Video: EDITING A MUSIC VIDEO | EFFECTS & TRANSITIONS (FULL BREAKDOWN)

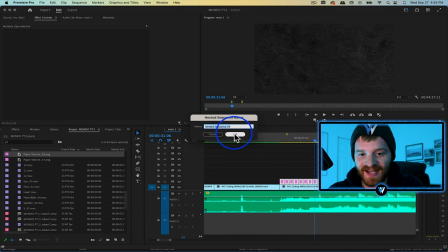I'm going to right click them and select nest. This groups them together into one layer.
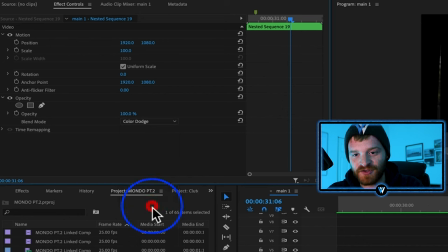I'm going to change the blend mode from normal down to color dodge. We can also try linear dodge.
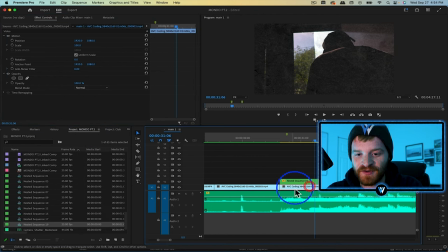Screen, there is a lot of different blending modes to try. And then what I'm going to do with this clip underneath is change it to a monochrome look. So I'm just going to type in monochrome under the effects, click and drag it onto my video file, and that's going to give it this black and white look.
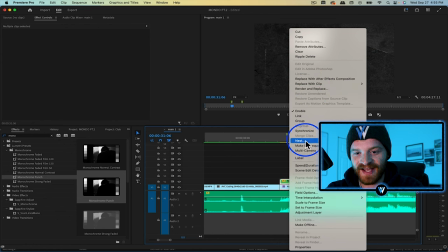Highlight both these layers, right click, select nest to make them both into one layer.
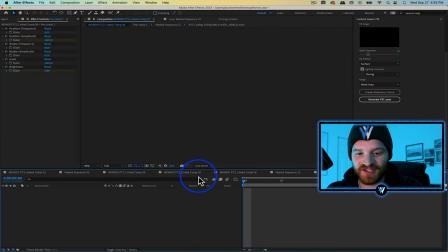And then I'm going to right click it again and hit replace with the After Effects composition. And we're going to add a little shake to this clip.
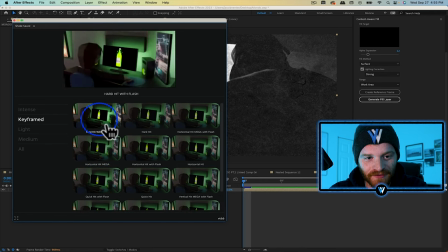Let's do like a big hit, hard hit with flash right there. Looks good. Let's just double click on that.
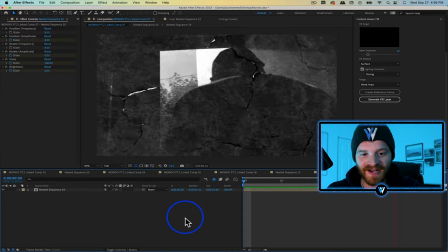So as I play it back, we're getting this super dope result already. And then to blend this even more, I'm going to increase the contrast.
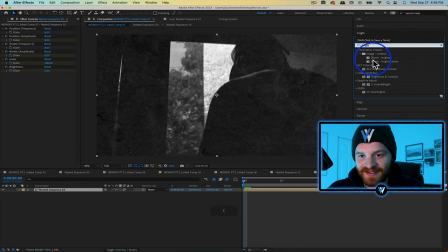So I'm just going to go to effects and presets, type in brightness and contrast and drag that onto my clip. And let's just turn the contrast up a little bit just to give it a more cohesive look.
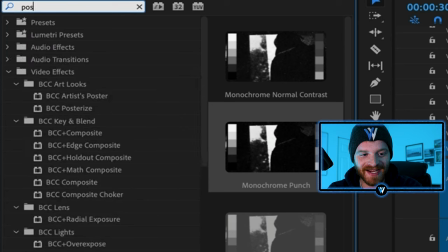I think what I'm going to do to just kind of finalize this look is add a posterized time effect to our final clip.
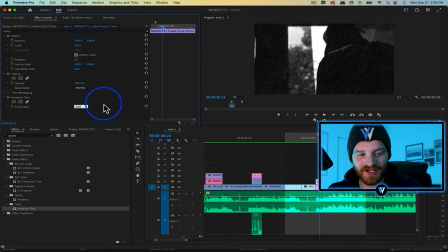So I'm just going to click and drag the posterized time effect and change the frame rate down to something like 6.
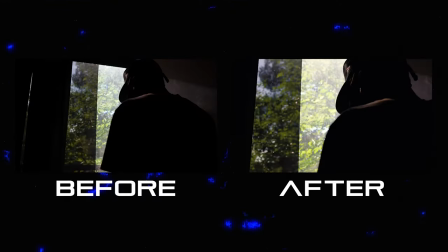You can also try 8, 12.
Man, I miss my grandpa.
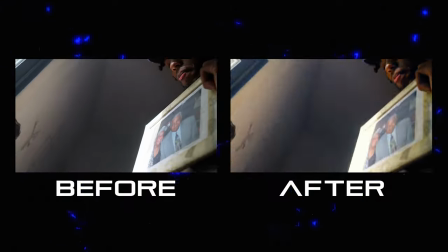I would have had him on some intro. I'm talking winter nights, nigga. We put in plastic on these windows. I'm up in Lawrence breaking beat.
Let's do one more mixed media effect using a different mixed media pack. So I think I'm going to do this effect right here during this little beat drop.
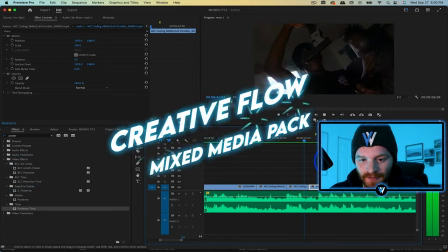So let's just watch this back.
Man, I'm debating with my white bitch. You can call me Shannon Sharp.
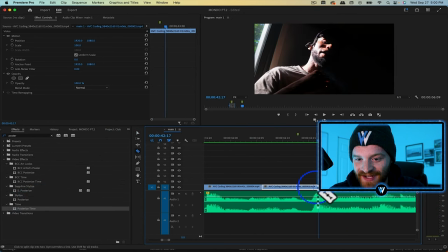To lead into that beat drop, let's do a mixed media effect. So I'm actually going to make a cut right there on that beat drop.
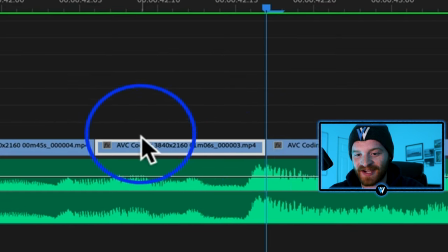And this clip that happens right before this beat drop, kind of leading up to it, is going to be our mixed media effect.
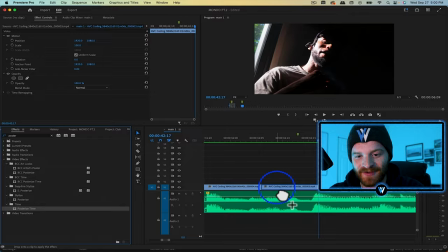So what I'm going to do first this time is just start with the posterized time effect on this clip. We're going to change the frame rate down to 12.
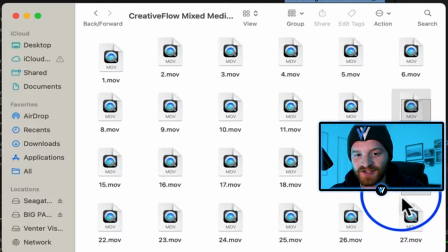I'm going to be using this Creative Flow mixed media texture pack. Take 2 or 3 of these paper textures and drag them into my timeline.
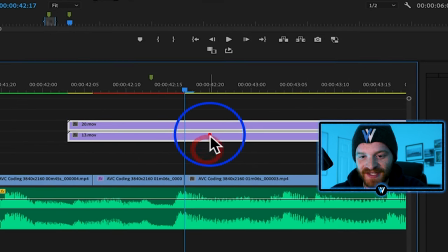Stack these on top of each other, highlight both these layers, right click, scale to frame size,
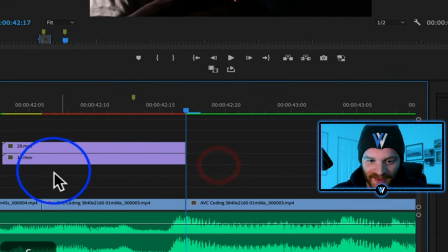and let's just chop this so that it's the length of where our effect is going to go,
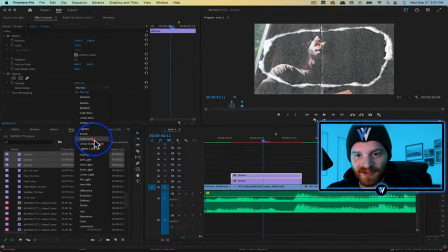right? So it's just going to go right here on the beginning of this clip. Just change the blend mode of these paper textures until you get something that you like,
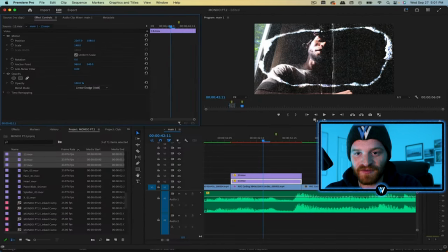maybe something like that with a little more contrast, and maybe move this over so the line isn't going right down the middle of his face right there. And then we can also maybe increase size of this circle right there.
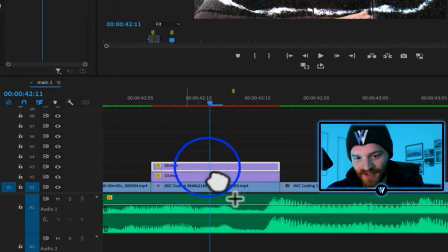Boom, let's go to my effects, type in monochrome punch, and we're gonna apply that to our video clip just to add a little bit more contrast,
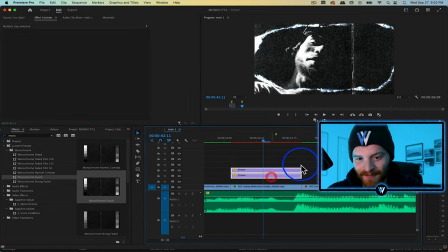kind of scale up this clip so that we only really see his face. I'm gonna drag these paper textures up one layer, and I'm going to duplicate our video clip. Now on this new layer, I'm going to change the blend mode to screen, and I'm going to change the frame rate.
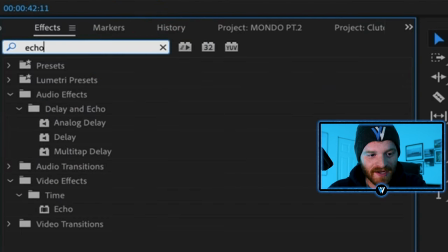I don't know, let's go like 16, throw on an echo effect onto this top layer as well.
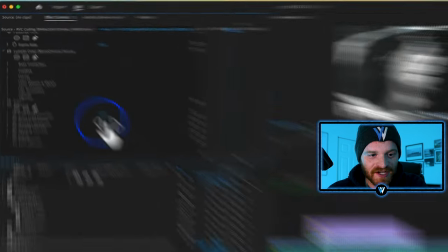And we can change the echo operator to screen, change the number of echoes. Let's go to like 7.
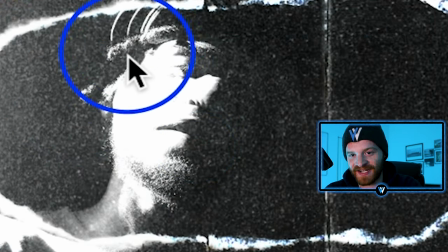So you can see what that echo effect is doing right here. It's kind of just echoing the outline of the artist.
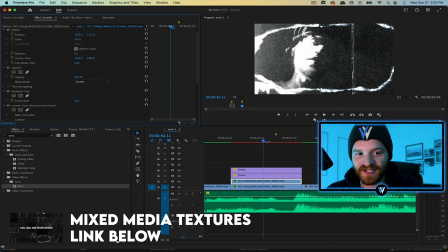Now I am going to bring the opacity of this layer down. Let's bring it down to like a 55 or a 50, right around there.
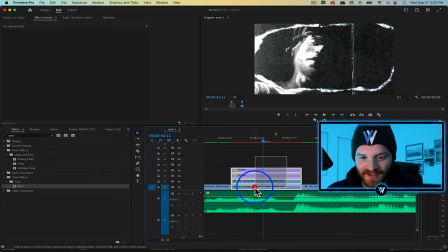That looks really dope to me. Highlight all these layers, right click and select nest.
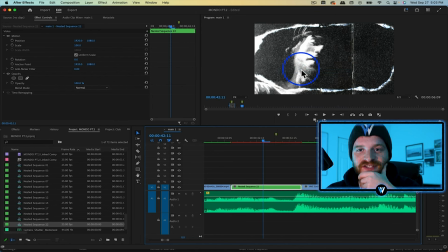I'm going to right click this nested sequence, replace with After Effects composition. We're going to select, let's go with the medium shake.
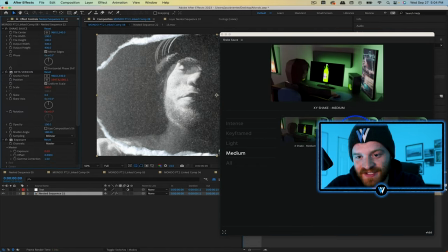Let's do X and Y shake, and let's just double click that.
I'm debating with my white bitch.
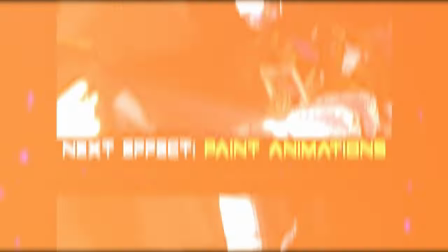You can call me Shannon Sharp. Man, my city Shawn Michaels, and I feel like Bret Hart. Man, the way I hit the road on bullshit, man, I'm Chevy.
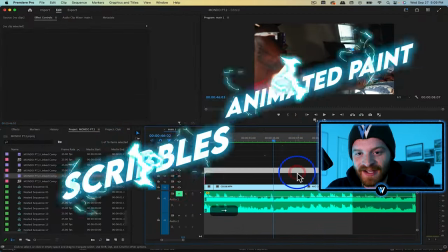So what I'm going to do here is add some paint scribbles where the guy in the foreground of the shot is kind of blowing smoke out of his mouth.
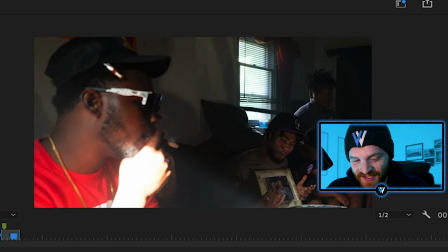So like right there at the end, when the smoke really starts to come out of his mouth is where I want this paint effect to happen.
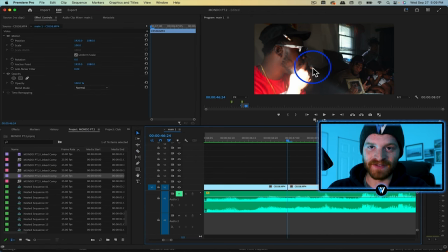So what I'm gonna do is cut right before the smoke starts to come out of his mouth. Just right click on this clip and hit replace with After Effects composition.
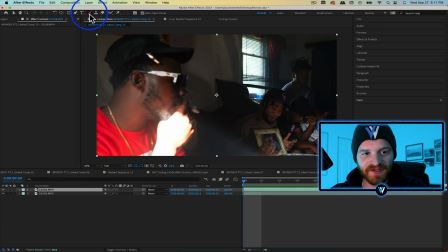Click on this layer and duplicate it. And on this top layer, I'm going to select the brush tool and I'm going to double click on this layer.